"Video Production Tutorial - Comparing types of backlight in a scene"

So let's start off by talking about the light itself. Pretty much any light source can be a backlight. The sun, a fluorescent, LED, HMI, tungsten, track light, desk lamp, whatever. None of that really matters much. As the name implies, backlighting is all about the direction the light is coming from.
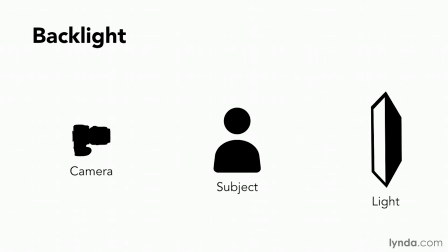So we know we want it coming from the back, but depending on the particular height and angle we choose, we can get different effects, and we can also get different effects by how we choose to expose, but we'll talk about exposure more later. So let's start off with the traditional hair light.
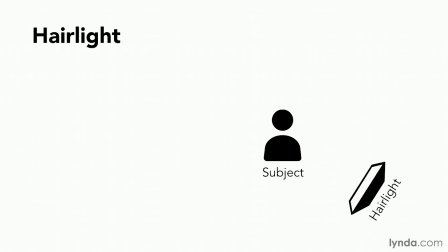A hair light is going to be placed behind our subjects and just off camera to the left or right side usually,
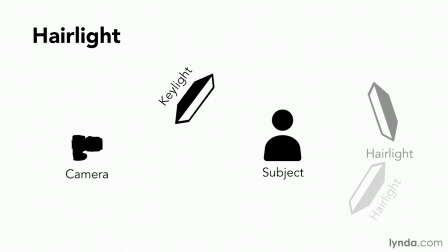often opposite the key light, but you can also place it on the same side as the key if you're a video rebel,
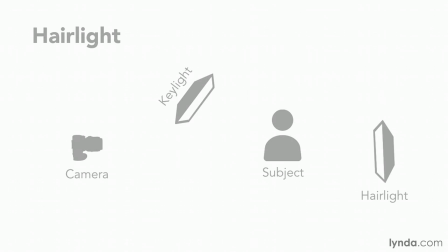or you can also place it in the center as well. A hair light should be raised above your subject.
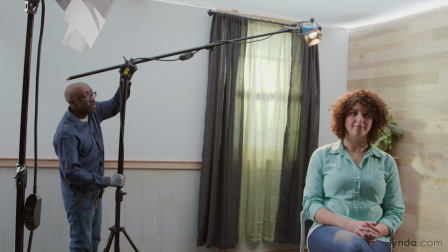I recommend raising it 2 to 4 feet above and pointing it down at roughly a 45-degree angle and aiming it so that it favors one side of the head.
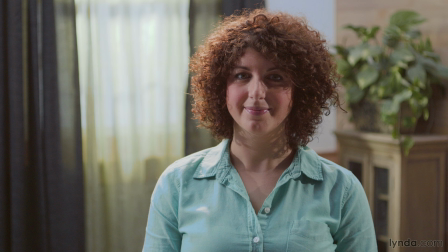This is going to give you a larger highlight on that side of their body, which will help to make your image look more three-dimensional and less flat. Another decision you're going to have to make is whether you want a hard or soft hair light.
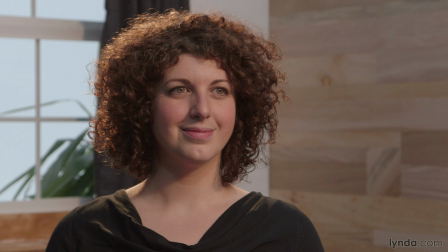Now, I usually like to go with the hard hair light because I love that crisp and sharp fringing and the brighter highlights you get. But sometimes, if it's a Monday or Tuesday and I'm feeling a little more mellow, I switch it up and soften things by adding some diffusion or bouncing the light for a more subtle and natural effect. Now, apart from your personal mood, of course, your choice of soft versus hard hair light may also be dictated by the motivating light sources in your scene when you're supplementing the natural and practical light on location.
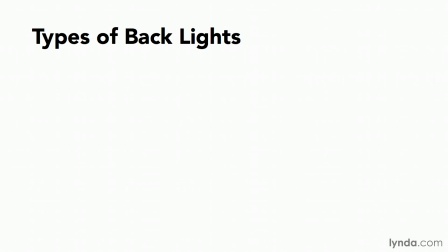Now, the terms are often used interchangeably by a lot of filmmakers, but to me, a hair light is focused specifically on the head or hair and favors one side, but may also rim some of the shoulders or back, whereas a backlight is aimed from the same position to rim the whole body or just the shoulders or back.
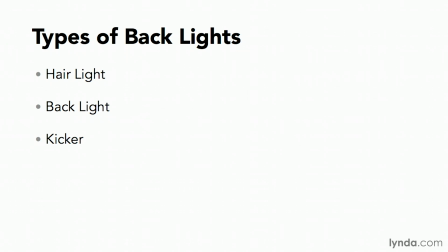Now, kickers are backlights that are aimed from below or directly behind your subjects instead of from above.
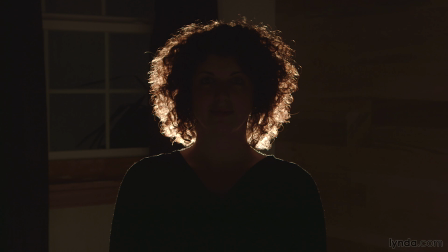They are almost always large, hard light sources that form a very clean and sharp rim of light evenly around a subject
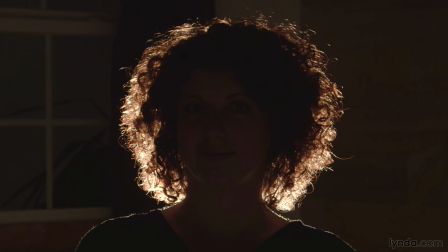that makes them almost appear as if they're glowing or actually emanating the light from their body. It's a very dramatic and almost magical effect. You're probably most familiar with kickers from music videos or big concerts where performers, usually big stars like Beyonce, will often open their concerts with their biggest numbers and build suspense by using a single strong light source like a spotlight or laser beam as a kicker. When all the other lights are down, this creates a very cool, glowing silhouette effect. Although you can get a similar effect from the left or right side, kickers are usually placed directly behind subjects for the most dramatic glow effect. You want to position the camera so that your subject's head or body completely blocks the backlight from shining into the camera, which would give away the magic effect of light emanating from your subject's body and also might cause lens flare or lens glare. So the key to pulling off this and keeping it dramatic is to always keep a direct line between the camera, your light, and your subject. Obviously, this is a lot trickier with people that are moving left to right, so kickers are often used with stationary subjects or people walking directly into or away from the camera. So those are our 3 main flavors of backlights: hair lights on the head and hair, backlights on the head, back or shoulders, and a kicker coming from behind, forming a rim of light around the entire subject. Whichever style you choose, a backlight will always help to make your subject stand out and make for a more interesting and dimensional composition.